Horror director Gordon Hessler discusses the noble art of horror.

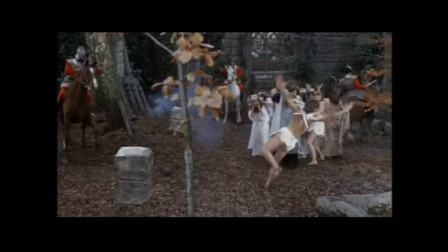When it came to making the film, it was boring for him because it was recreating what he'd already done.
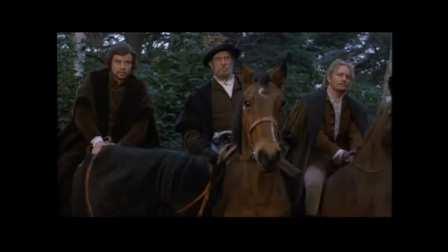and the trick on these films to get them out is that if you're really organized and have done all the creative work beforehand you can't suddenly stop three or four hours and say oh no this is not the way let's do it some other way that's that's the way we had to to
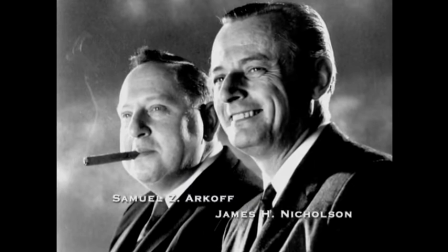do our pictures at that time what Sam Arkoff would do in Nicholson
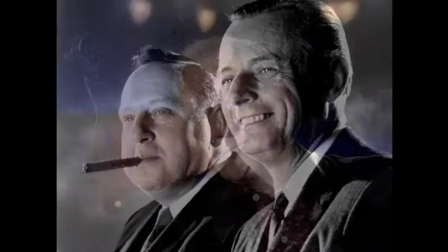they would come into town they'd stay at the Ward of Astoria, the most, you know, big suite, you'd go up there, you'd present him with some cigars, because he loved cigars, and then you would tell him what you're going to do, how you're going to do it, and he said, that's fine, and then off he went back to, and then Deke was really the man who was responsible for getting it all done. Hey, Father, you may have heard that they think of me as some kind of a monster in the village vincent price is a unique person extraordinary man of great talent and i felt
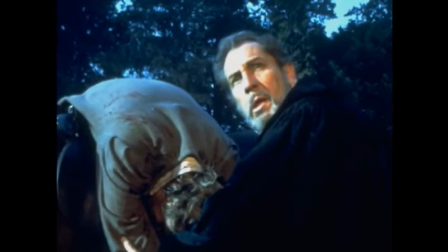you know he he was being put into a genre of horror pictures that he probably didn't really want to do
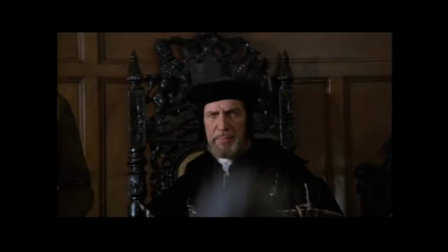because he's he's done some extraordinary work in
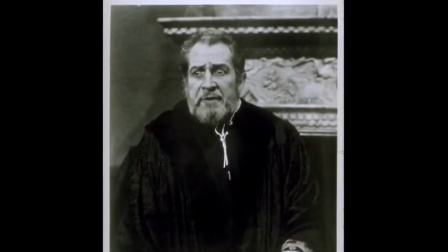his time he's stage actor and so on and And Vincent Price was, you know, part of the package, so it worked all around him, and he was getting all the money. But he was a wonderful person.
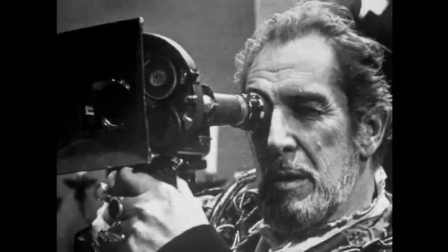I was at Shepparton Studios, and there was some prince from Africa who'd come to the studio and was asked to entertain him, so I invited Vincent.
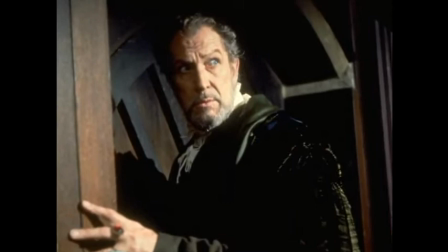And Vincent kept us all enthralled at lunch because
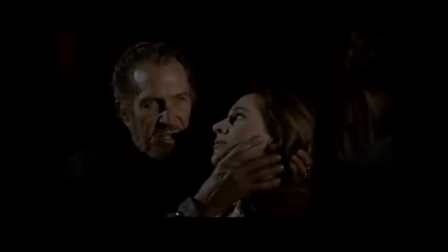all he talked about was African art to the African princes. and just unique knowledge that he had of a different
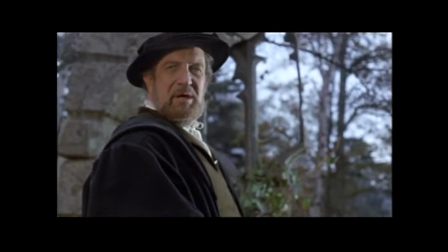world that most people in our entertainment business would ever know or think about or talk about.
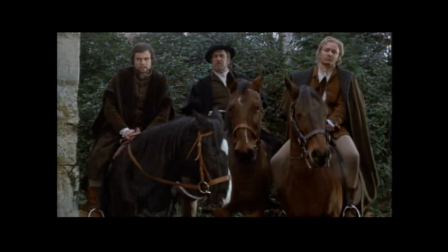I have spared your life as a reminder that I will not tolerate your heathen way.
You remember Gilbert and Sullivan, the great opera team?
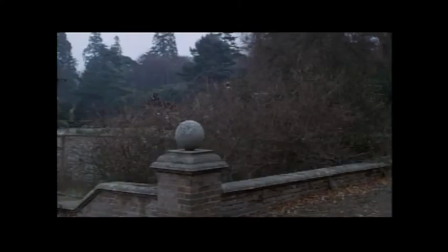He lived in a huge mansion north of London, and we rented this mansion,
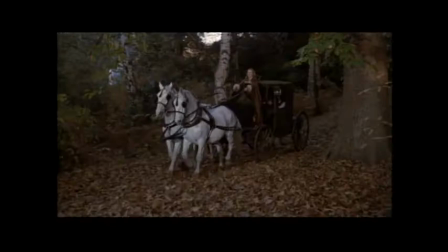and there was 20 or 30 acres of land with the farms and so on.
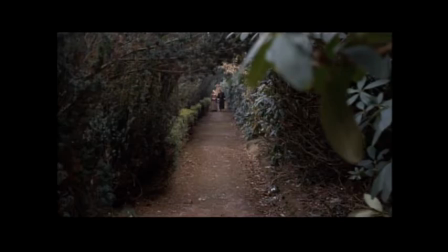We rented the whole place and shot the whole picture there. So it was all on location, but close to London. So it had a unique kind of ambience that worked well. And England's a wonderful place to shoot for cameramen.
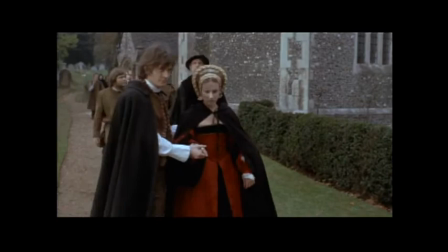It's pastel shades, you know, it's always clouded. and cameramen like this pastel look,
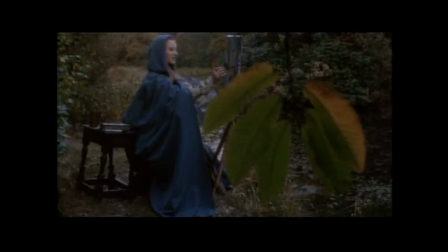and that's what makes the color so much better in many pictures. It helps a great deal to give a three-dimensional effect.
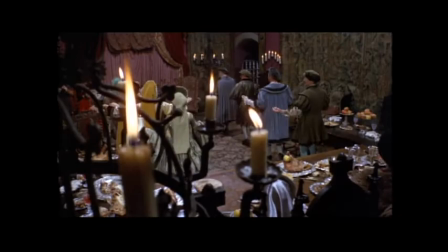If you put something in the foreground, it gives it great depth, and you can use the foreground to help dramatize the scene.
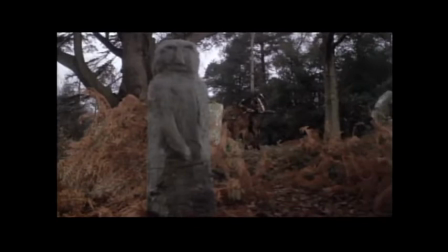You put a pillar right in front of the camera on the side, you get a feeling of the depth of distance,
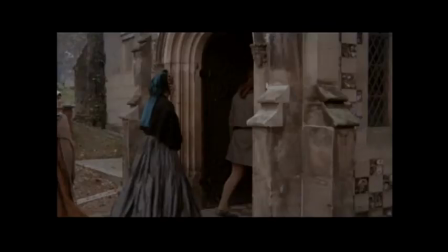or to create a mood or to prepare you for something that might be coming on at a later date.
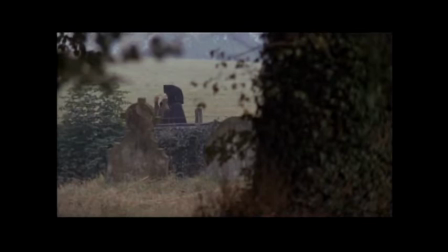John Korkilion was a very unique cameraman. He was young and he had a marvelous assistant and his assistant would hand carry the camera.
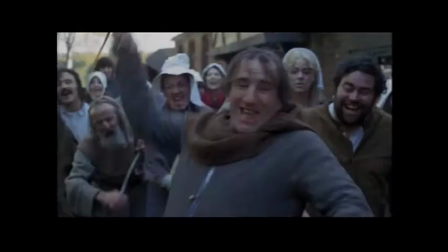He was one of the best hand, it was almost like a camera dolly he was, so we'd use as much as that as possible.
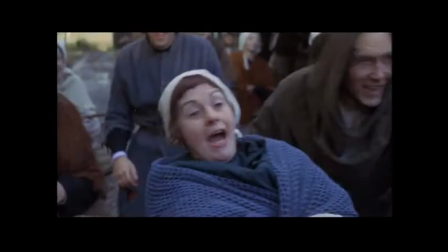But he was very talented, Canadian. And after he finished that film, he got offered his first very big American picture, I think the Straw Dogs. And from then on, his career zoomed. He did very well.